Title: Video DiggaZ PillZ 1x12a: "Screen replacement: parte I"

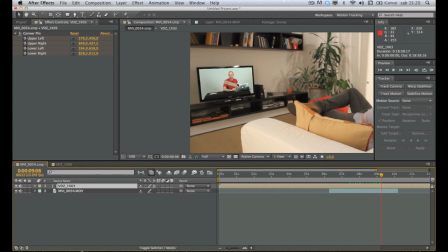[12:28]
Questo perché? Perché questa è un'immagine perfetta, ma se noi riprendessimo la televisione in questo ambiente vero e proprio non sarebbe così.
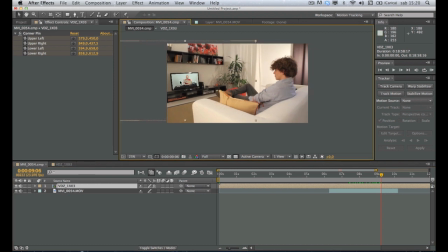[12:36]
È ovvio che noi non possiamo fare degradare questa immagine al punto tale per cui sarebbe identica come se la riprendessimo dal vero, perché noi non vogliamo riprendere dal vero, perché vogliamo comunque bilanciare giustamente colori, eccetera, eccetera, eccetera.
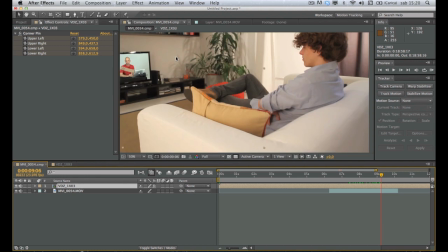[12:49]
Però dobbiamo un minimo degradarla per dare l'impressione che questa immagine possa essere effettivamente quella.
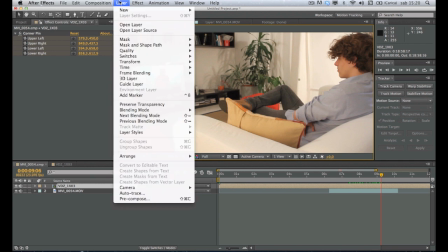[12:57]
Punto numero uno, applichiamo ancora una volta una correzione del colore.
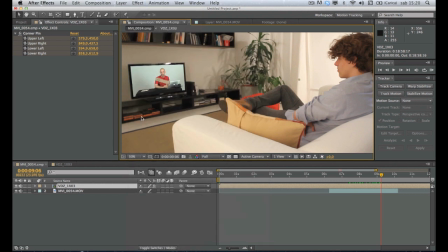[13:00]
Andiamo nelle curve e a livello generale alziamo i neri, perché non sono mai così profondi su un televisore quando viene ripreso, e abbassiamo un po' gli alti. Abbiamo diminuito il contrasto per metterla qui dentro.
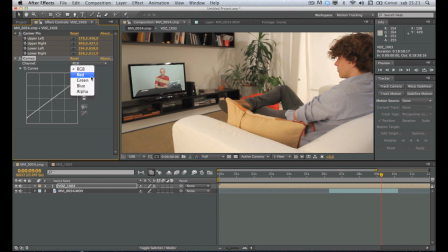[13:19]
Potremmo anche sbilanciare ancora l'immagine tornando un po' indietro, alzando un pochettino i rossi, in modo da bilanciare meglio questi colori con quelli dell'ambiente circostante. Ok, potremmo quasi esserci, in realtà poi il giusto bilanciamento dipende sempre da shot a shot, da inquadratura a inquadratura.
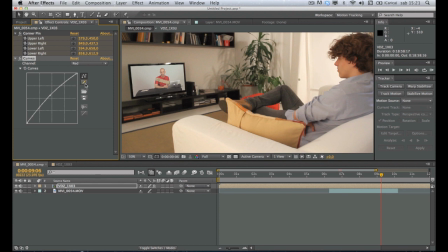[13:38]
Cosa possiamo fare? Possiamo prima di tutto vedere una cosa. Questa è un'immagine che io ho girato in un modo molto particolare, perché ho messo a fuoco lui, che stava molto più vicino alla camera, stava tipo a un metro e mezzo dalla camera, piuttosto che questo,
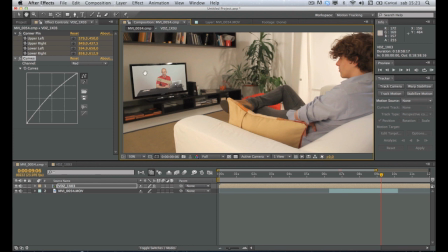[13:56]
che stava a circa 2,5-3 metri dalla camera. Per cui l'immagine qua dentro dovrebbe essere sfocata e invece di essere a fuoco come questa. Questo è il primo punto. Per cui dobbiamo sfocare l'immagine che sta qua dentro.
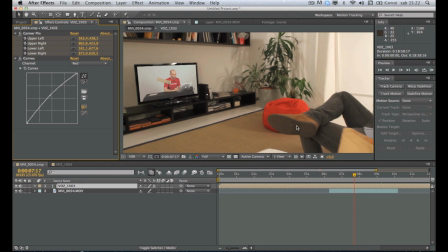[14:12]
Non solo questa immagine è fuori fuoco qua ed è a fuoco qui, ma comunque un'immagine che è stata girata con una macchina fotografica da 7D che utilizzo comunque sempre, a 1080, e dobbiamo sapere che la risoluzione del 1080 della 7D non è un vero e proprio 1080,
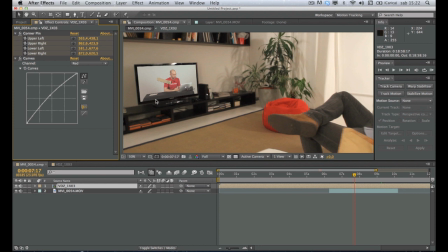[14:27]
è come se fosse un 540, vi spiegherò poi un giorno perché. Per cui, anche se noi avessimo a fuoco qui, questa immagine non potrebbe essere a fuoco.
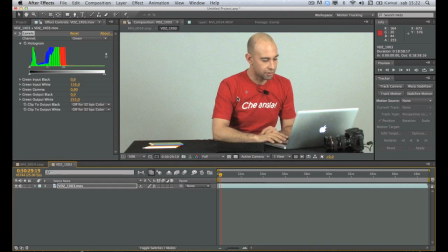[14:35]
Questa è un'immagine a 1080, la faccio vedere qui, con tutti i limiti del 1080 della XH1S,
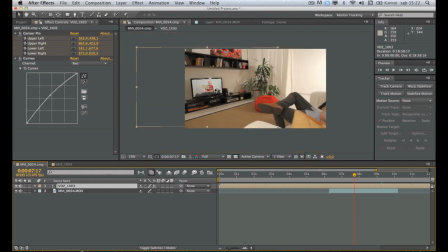[14:44]
qua dentro, riducendo la dimensione del tanto per cento, questa immagine diventa assolutamente, completamente ultra definita.
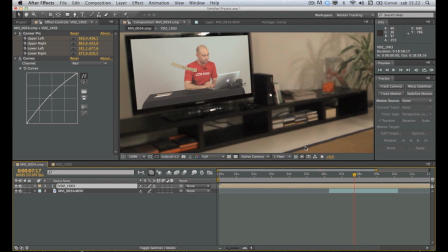[14:52]
Dobbiamo di conseguenza deblurarla ancora di più, non solo perché qui è fuori fuoco,
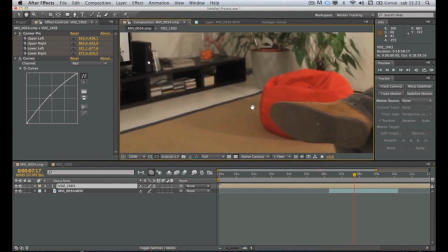[14:59]
ma perché comunque anche se avessimo a fuoco tutto, come abbiamo a fuoco questa scarpa qui, o questo cuscino o questi pantaloni,
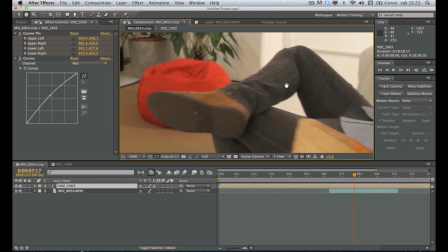[15:07]
comunque non si è mai a fuoco, questo è il 100%. Vedete che livello di defocus abbiamo comunque con una macchina del genere.
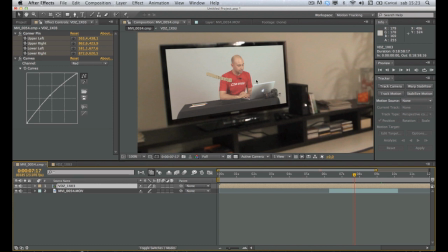[15:14]
Per cui ci mettiamo qui e applichiamo un bel effetto blur e sharpen, fast blur, e qui andiamo a sentimento finché non raggiungiamo un certo livello di fuori fuoco.
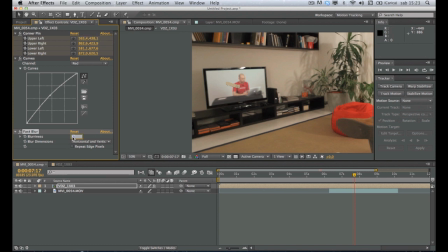[15:26]
Questo forse è troppo, andiamo su 3, forse andiamo su 2 e abbiamo il giusto livello di fuori fuoco.
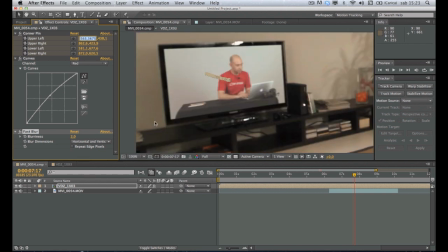[15:33]
Facciamo, se noi ingrandiamo un po' e mettiamo che alziamo un attimino, il fuori fuoco farebbe perdere i pixel laterali, per cui mettiamo repeat edge pixel e andiamo così.
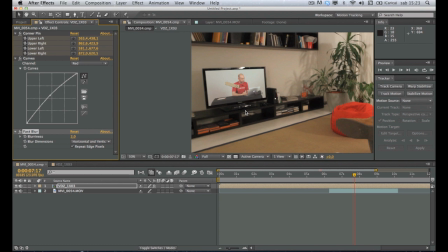[15:45]
Questo è il primo intervento che possiamo fare. Possiamo andare avanti? Possiamo far di meglio?
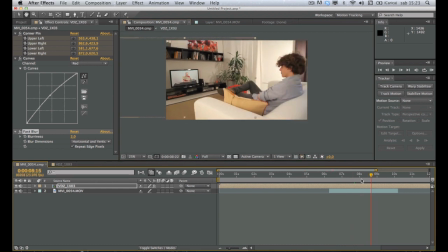[15:50]
Certo che possiamo far di meglio, posto che questa sta dentro qua adesso ed è ben tracciata e funziona, eccetera, eccetera, eccetera, eccetera.
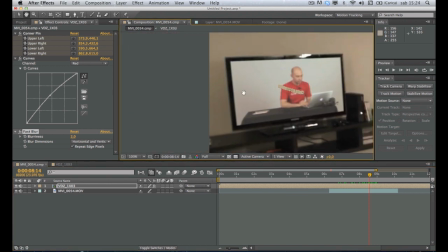[15:57]
Abbiamo che comunque questa immagine, che adesso nasconderò,
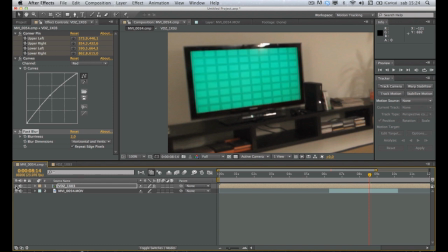[16:03]
sta davanti al televisore, mentre dovrebbe stare dentro il televisore. Motivo per cui io comunque ho girato con questo green qua dentro. Notate che questo green parte da questo file. Ora ve lo faccio vedere tirandolo dentro in After Effects. Questo green è questo.
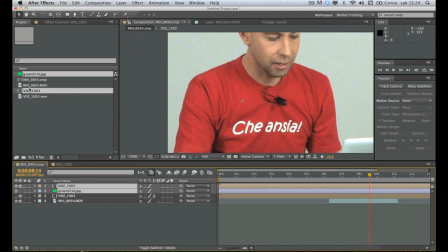[16:21]
No, ho sbagliato.
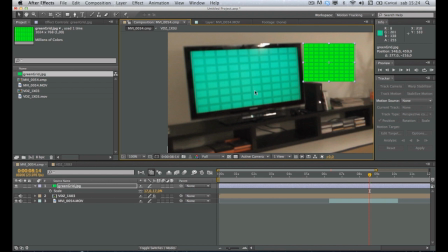[16:26]
Questo è il verde che io ho preparato in Photoshop e questo è come viene inquadrato nel televisore. Vedete che comunque il gamma è completamente diverso.